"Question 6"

technologies from the process of constructing this product. To begin with, I used WordPress to begin the process of blogging.
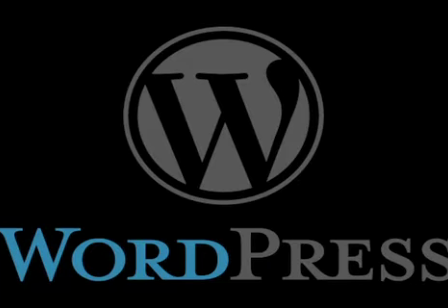[0:07]
This helped record the ideas and put ideas forward to use them. I use these ideas in media forms such as videos and audios and
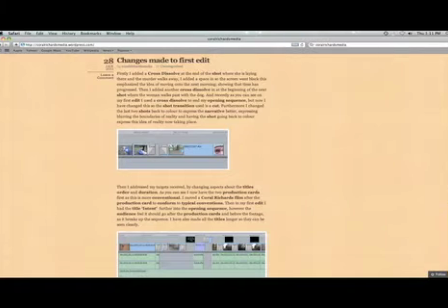[0:17]
images to present my ideas effectively to give more depth into my ideas. I added meaning to the editing process through the transitions used.
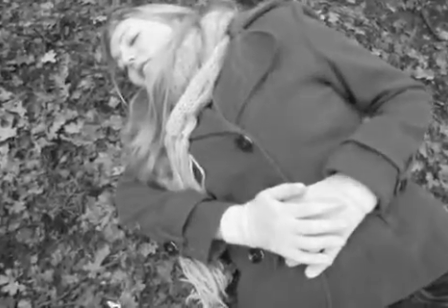[0:27]
I used a cross dissolve to fade a shot out and I left a gap to show that time is progressing.
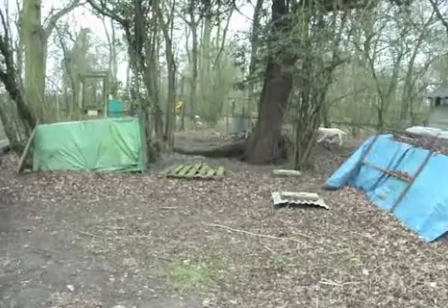[0:33]
I also used a cross dissolve to bring the shot back in, showing that time had progressed and the idea of it going back to reality.
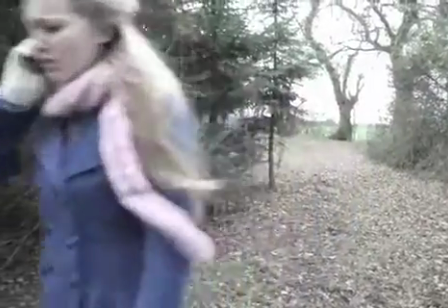[0:41]
This is showed through the use of colour. Further emphasised the idea of the horror genre, the meaning of the quick close-up shots,
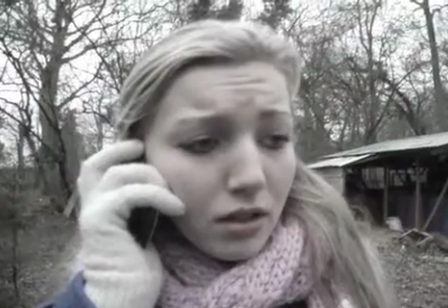[0:49]
using a cut between each shot to enhance the tension through the build-up, signifying the horror genre.
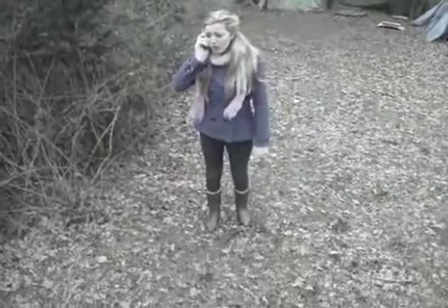[0:55]
Also adding to the enigma codes. Quick close-up shots are very conventional in the horror genre,
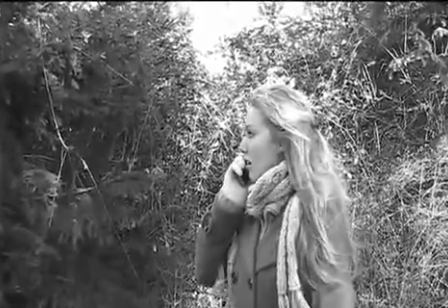[1:03]
and I wanted to conform to this idea through also having this in my opening sequence.
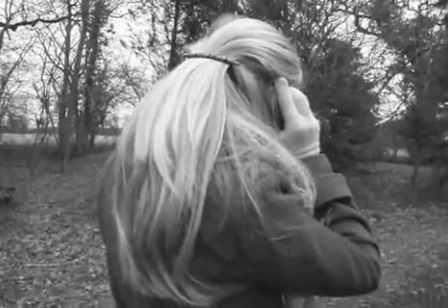[1:10]
These quick close-up shots convey the idea of
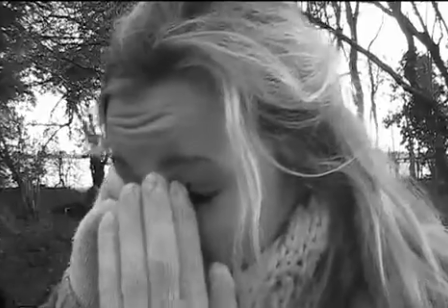[1:15]
mysteriousness building and the idea of the audience feeling more involved as they know something's going to happen, but it's the idea of when.
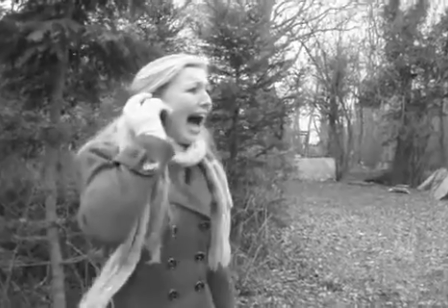[1:22]
Still using the quick close-ups and using the cuts between each shot help signify this well.
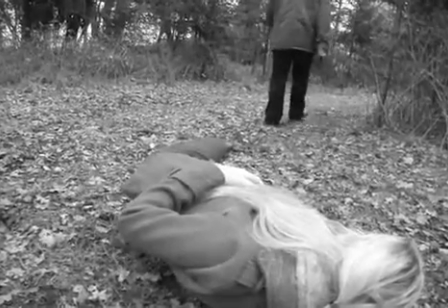[1:28]
I used GarageBand to record my voiceover. Whilst recording my murderer's voice, I added a sound to make the dialogue sound like it was coming through a phone.
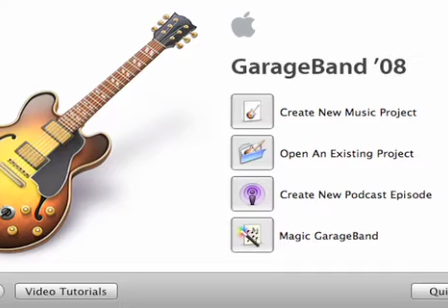[1:38]
Here is the sound of the dialogue with the phone effect added.
I've been waiting for this moment for months. I'm here now and I'm going to cut through your insides, just like your poor friend.
I then removed this effect on the last line in the opening sequence. Here is the dialogue without the effect.
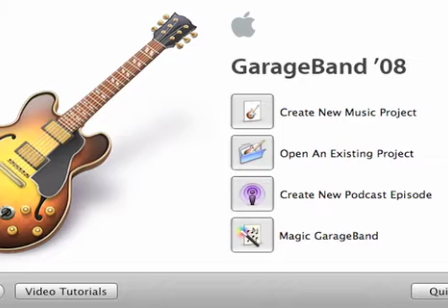[1:57] And you're going to join her.
When the murderer hung up the phone, the dialing tone went off, and when the murderer said the last line without the effect, it showed the idea that he was near her.
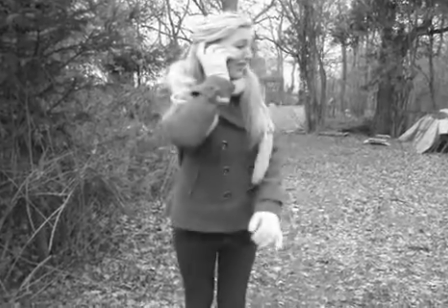[2:10]
Then created the all-important enigma codes,
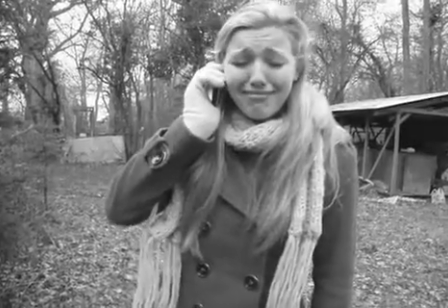[2:13]
as the audience wanted to know where the murderer had been hiding, how close is the murderer to her, and what's going to happen. This is intriguing for the audience as it brings in the idea of the unknown, which is conventional in the horror genre. Blogging was a very helpful process when talking about our opening sequences and specific points that we wanted to make.
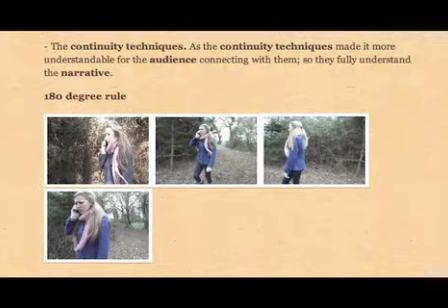[2:37]
As we didn't have to make massive paragraphs, we could support our points by adding in videos and other media ideas such as images, audios and other things like that to support our ideas.
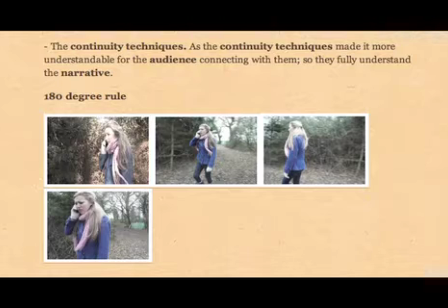[2:54]
It was also helpful as on our blog we could highlight keywords such as shot reverse shot and eyeline match and other key terminology within our blogging process.
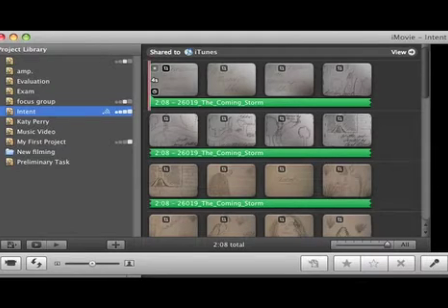[3:12]
Like the fact of blogging, you didn't have to make a massive essay on a particular thing, you could just use the media to support your points,
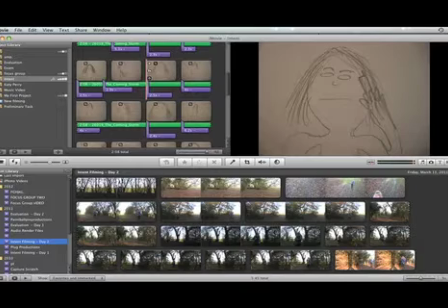[3:21]
as you could just state your point and you wouldn't have to go into too much detail as you had other media technologies to support your ideas. I used iMovie to put together our animatics.
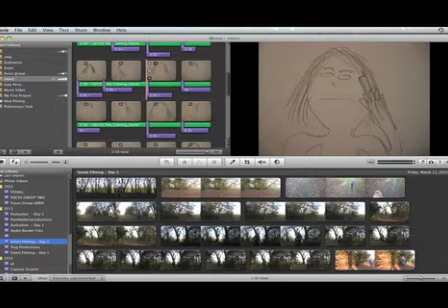[3:33]
Although iMovie is not as advanced as Final Cut, it didn't have to be so detailed or in depth. It didn't need the editing, transitions and other things that was required in our opening sequence, so it was probably one of the best programs to use for
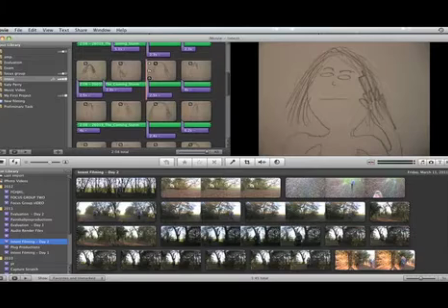[3:52]
producing our animatics. iMovie is simple and quick, so it's perfect to produce our animatics on.